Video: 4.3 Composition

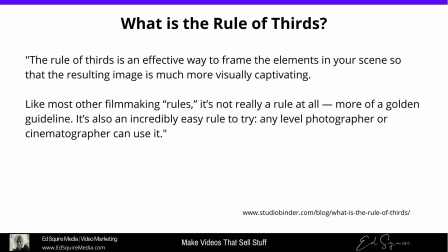(4:11)
Any photographer or cinematographer can use it, or in our case, video marketer can use it.
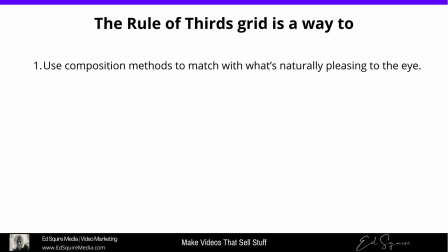(4:17)
Rule of thirds grid is a way to use composition methods that match with what's naturally pleasing to the eye. I'm literally doing it right now. I do it with almost all of my content. I very rarely am I out of the rule of thirds. It's become very natural to me. I'm not perfect at it. I'm not that concerned with it being perfect, but you're looking at it right now.
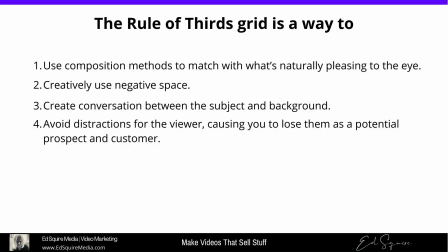(4:36)
And it creates conversation between the subject and the background, and it avoids distractions for the viewer, causing you to lose them as a potential prospect and customer. Now, like I've said before, it doesn't take things that are fancy like this to do, but what it takes is you thinking about the position of where you're in. Very rarely am I in the center and down like this, because many people, right, because when I'm looking at myself in my viewfinder on my camera to see where I'm at, but it's not uncommon for people to put themselves in the center of their video like this, right? Or like this. The positioning, bad positioning is what can cause distraction. So here I am, getting into good position. I'm just kidding. All right. The rule of 2/3. What is it?
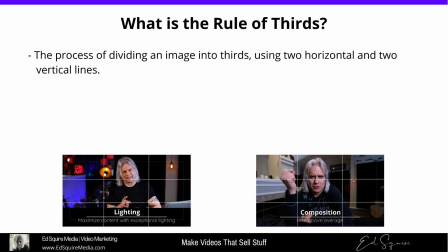(5:23)
It's the process of dividing an image into thirds using 2 horizontal, 2 vertical lines. The imaginary grid yields 9 segments with 4 intersection points.
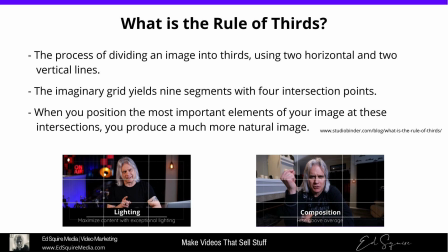(5:31)
When you position the most important elements of your image at these intersections, you provide a more natural image. So there I am with the cover slide from lighting and the cover slide from this one here. You'll notice this 1, 2, 3, 4 lines creating these third sections.
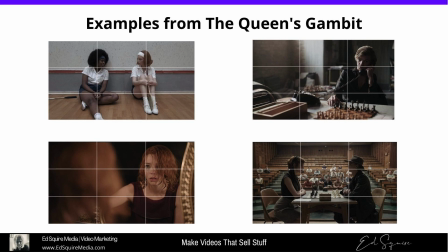(5:49)
If you saw The Queen's Gambit or any movie whatsoever, they use the rule of thirds with every single scene. So with the scene on the left, you notice both of these subjects are sitting with their heads just a little above the top line, but it's not like very, very high.
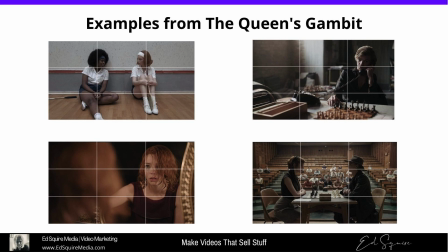(6:06)
And if it was too low, it would, it puts them in a very comfortable place for us to watch, and we're not distracted by displacement of them. The one on the right with the guy on the phone there, he's off to the right. His eye line is also close to that upper piece, or that upper line.
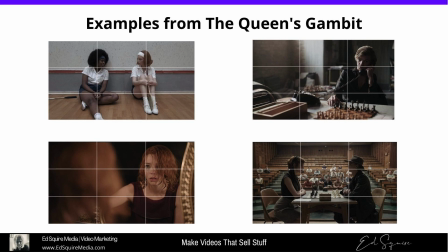(6:23)
And then the chest set's on the bottom, and he's got this drawer and stuff and the phone on the left-hand side. So it's not empty. And he's also got that big brown color on the left-hand side of the screen. On the bottom left, we have the Queen's Gambit there, the gal, I forget what her name is.
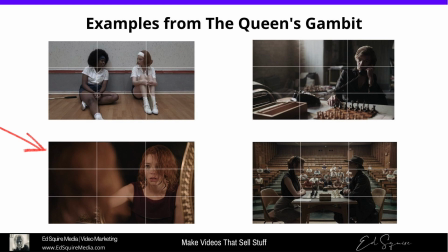(6:41)
It's an interesting shot because it's a reflection from her from behind. So the camera's behind her, so you see her head on the left and you see her image on the right and her eyes in alignment with that line. Your eyes don't always have to be in that place. It's all very general.
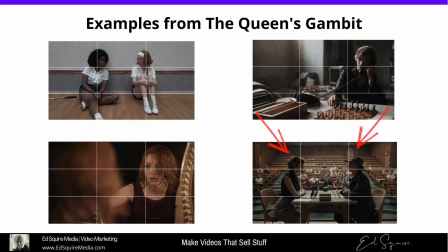(6:57)
And the one on the far right, on the bottom right, you can see there's two full body scenes, or 3/4 of their bodies, with their heads at the rule of thirds line on the top there.
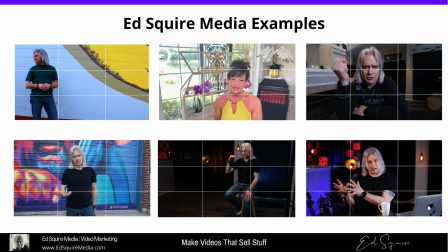(7:11)
So here's some clips from my own stuff, and also with Tammy During. We've been working together for a while, and when I first started talking to her about the rule of thirds, I was like, "Oh, Tammy, here's what we need to do."
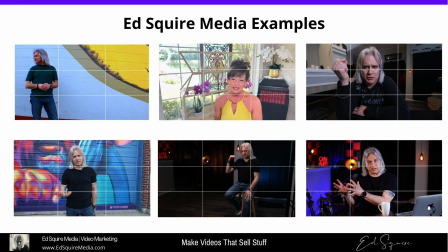(7:26)
So I took a bunch of her clips that she sent to me, because I was telling her, "Oh, improve your lighting this way, improve your positioning that way." And she did it every single time. Then I thought, "Oh my gosh, I need to talk to her about the rule of thirds." And I had rarely done that with people, and it really has made a difference for her.
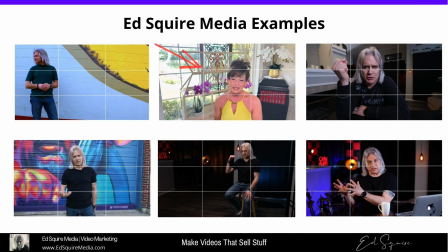(7:42)
And so I only have one of the bad ones here, but the way she makes her videos now, she does them very well, and she has just got great alignment. So you'll see all the different examples I have surrounding her, where I have either full body, or I'm like on the very top left,
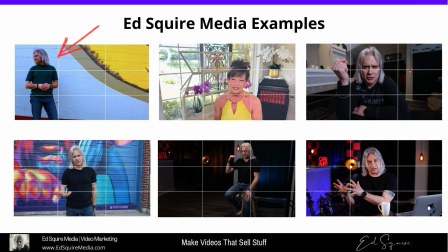(7:58)
I'm extreme on the extreme far left, but there's there's a big yellow graphic on the right. You don't know what it is. Actually, it's a banana if you saw the whole thing. But it doesn't, if it was completely white, it wouldn't look very well. So there's a balance in this scene.